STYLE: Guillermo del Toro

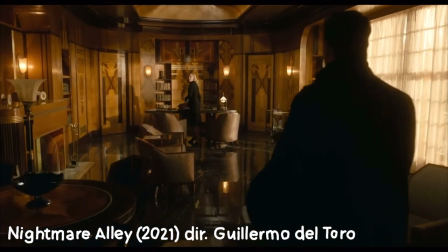It's antiqued, it's worn, allows a grittiness to this gold. And I think this color helps ease the viewers into these darker, moodier, and perfect historical settings that Guillermo del Toro loves to explore.
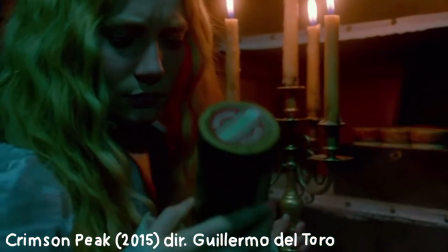Del Toro will cut these warm ambers and golds with a lot of cold blues and sickly greens.
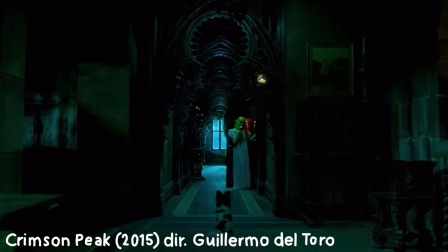And I think the dissonance between these colors creates an interesting, striking scene for the viewers.
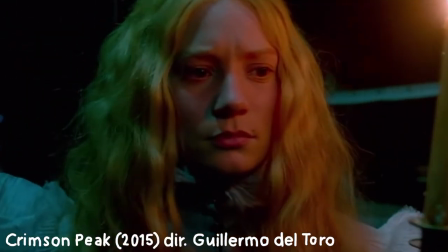And I think it definitely adds to that spooky, something's not quite right del Toro mood.
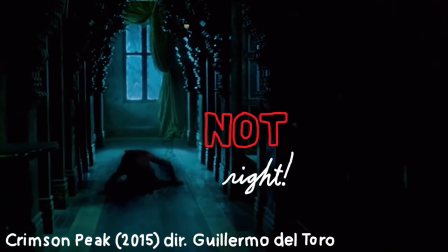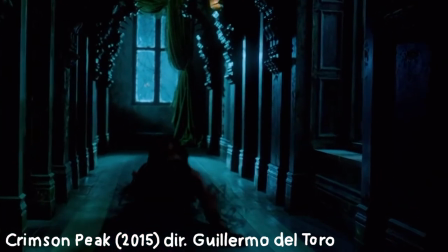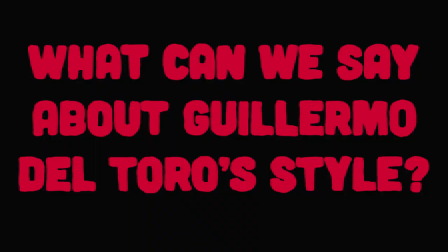Guillermo del Toro wants people to relate to his films, and he uses relatable or accessible main characters to bring viewers into these worlds. Guillermo del Toro plays around with narrative, and he likes to surprise and shock people. Guillermo del Toro loves monsters, and monsters are not always what they seem. Sometimes the real monsters are the ones who don't look very monstrous at all. Guillermo del Toro's films are steeped in a golden, antique hue that adds mood to his scenes. Guillermo del Toro's films might seem, you know, like spooky and fantastical, and they totally are. But I think if we kind of sit with them long enough, we're going to see that they're more complex than that, right? That they are just as much about the real world as they are about fantasy. And I think del Toro tells his stories in really relatable, fantastic, and visually striking ways. Okay, cool. I'm going to go rewatch Blade 2. You guys enjoy Nightmare Alley and we'll talk soon.
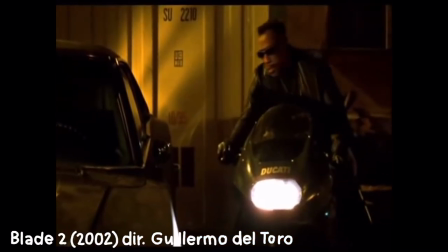Blade 2 is a good movie.